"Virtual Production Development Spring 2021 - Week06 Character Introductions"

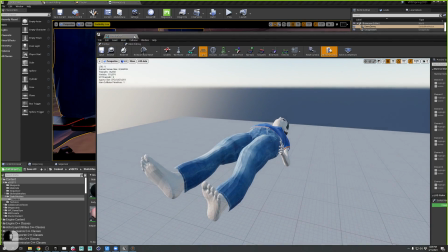This might be an important lesson or helpful for some people here. You can change the import settings and re-import these things.
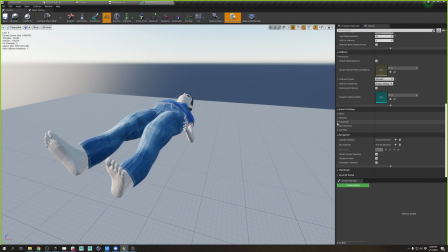So look at the import settings. So the transform, maybe 100 was a little much. Let's say 10. And then I think it needs to be -90 on the y-axis.
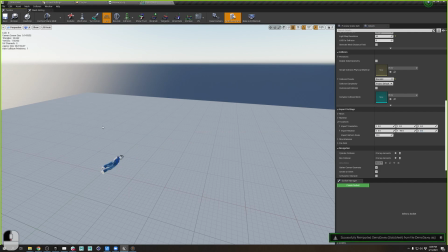Re-import mesh. That's the wrong axis. -90. Re-import.
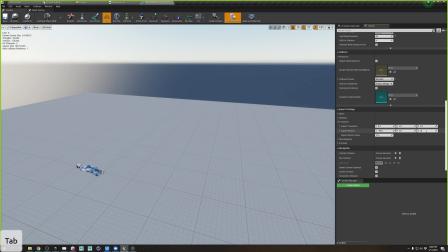Third time's the charm. I'm sure there's like some sort of smart way of doing this instead of just trying every option. There we go. So it's going to be +90. Literally nothing else I could have chosen.
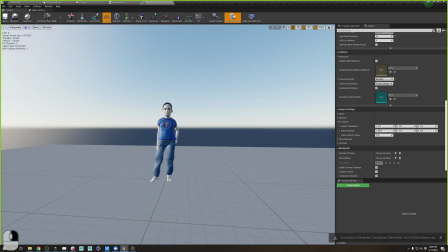Great. So now I don't have to worry about manipulating it later on. Everything's the right size to begin with, which is good. Especially when we're dealing with skeletal meshes. You know, when it generates collisions in physics, you want to make sure you're doing it at the right size so it generates that stuff correctly.
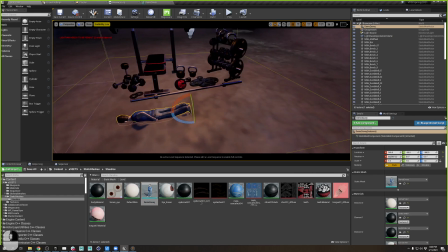Let's go ahead and save all. And then from my scene that I've laid out, I think that Davy is hanging out.
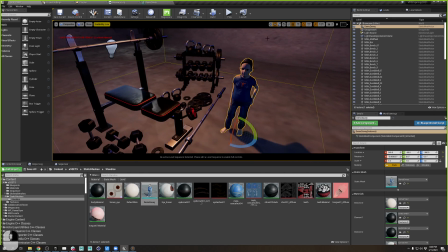I think they're going to start off maybe at the weights.
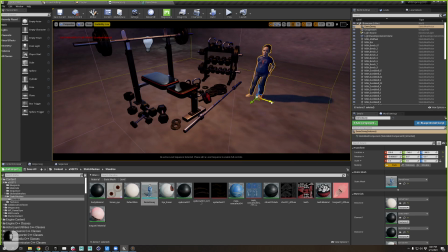I don't think there's no one here to spot him, so he's not going to be on the
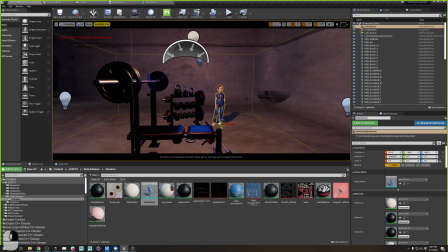bench press just yet. And then I can take a look at a little bit of this lighting.
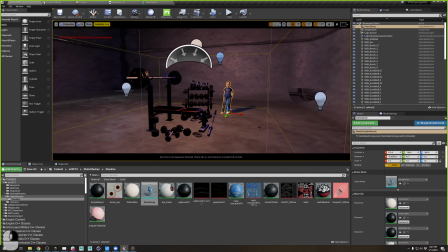All the lights are kind of tinted blue. You know, we can get into color theory a little bit later.
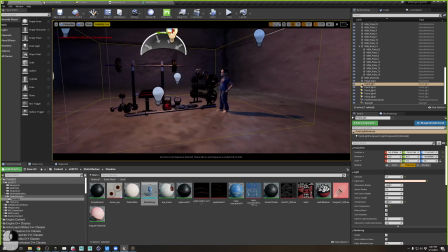It does have some warmth from a key light, a little peach key light. But I feel like there's a little dark over here.
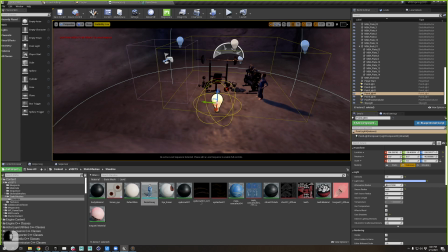Make this radius a little bigger. That's fine. I'll just move it back and give a little bit of a rim light to him.
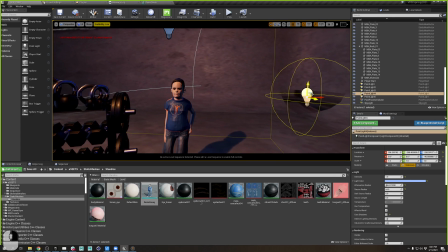You can kind of see that light coming in if I make it brighter.
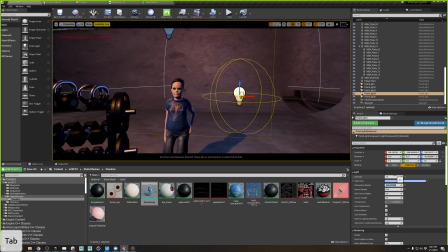Right, see how it kind of fills in. So a little cool in the back, warm in the front, adds a little contrast.
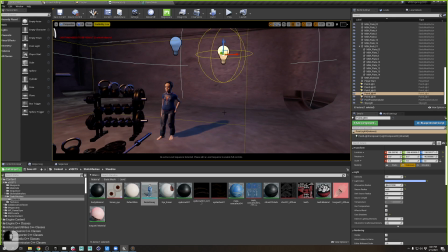I think most of the lights will be coming from the top though. In this scene.
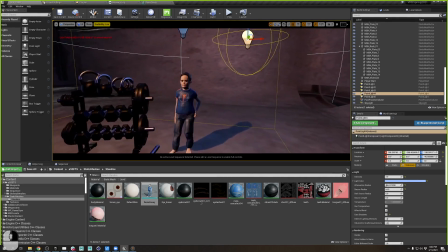Great. Alright, so I've addressed, I'm going to get an Academy Award for that lighting.
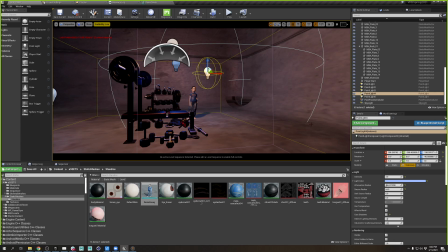That's fantastic. And let's go ahead and start adding in some framing.
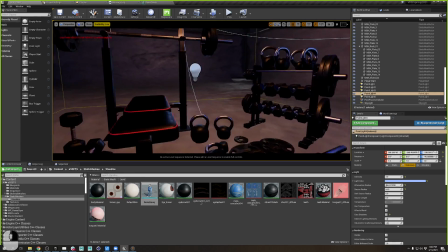My idea is that I want to do 3 shots.
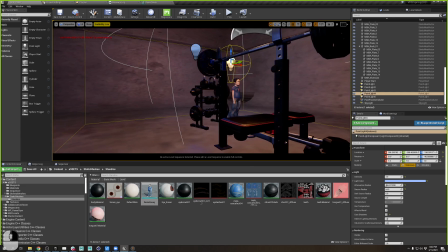I kind of want to frame him in the background with all the gear in the front to kind of show that, again, like that
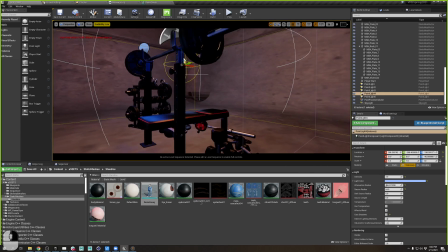imposingness, right? I want them to be not too. I don't want to look up at them, up at him, and make him look like a hero.
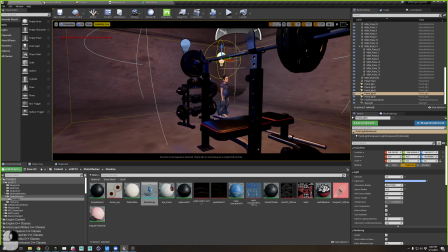I kind of want to frame him. Maybe I want to frame him so that I'm looking down, making showing the stature. And to do that, I kind of want to do it. I want to move the camera.
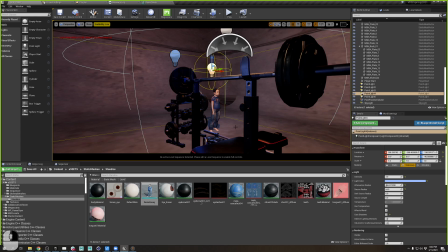I want to start like at his level and then raise it up, which we call that a pedestal shot, and then be looking down at him at the end of the shot. So that'll be shot 1. I'm going to create a cinematic camera around here.
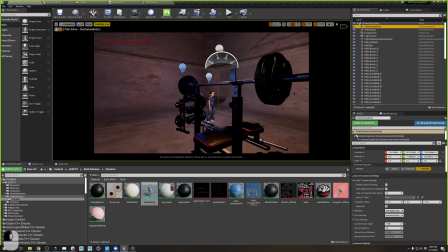All right, and then I can pilot it if I want to, and get in here and kind of frame him on the thirds.
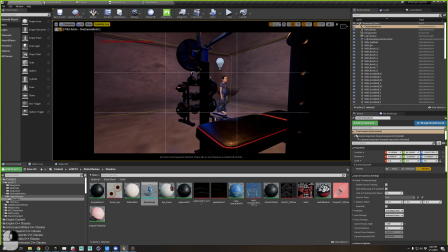And then I want to have a little depth of field. I also want to reveal. I want to keep him out of focus for this first shot.
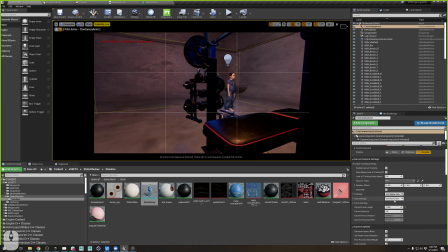So I'm going to come down to my camera properties, and instead of just doing a universal zoom lens, there's that idea of doing these different f-stops on longer lenses that gives you a better depth of field, or a more thin depth of field.
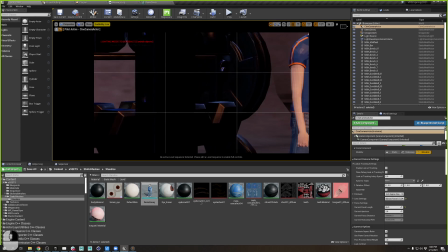So if I should go for an 85mm lens, all of a sudden we realize we have to kind of change the way we frame it. But in the same way, it compresses that frame a little bit too.
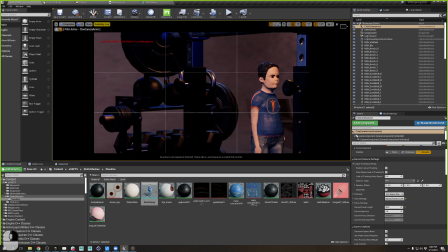Just like we were talking about with Lawrence of Arabia. You get the telephoto.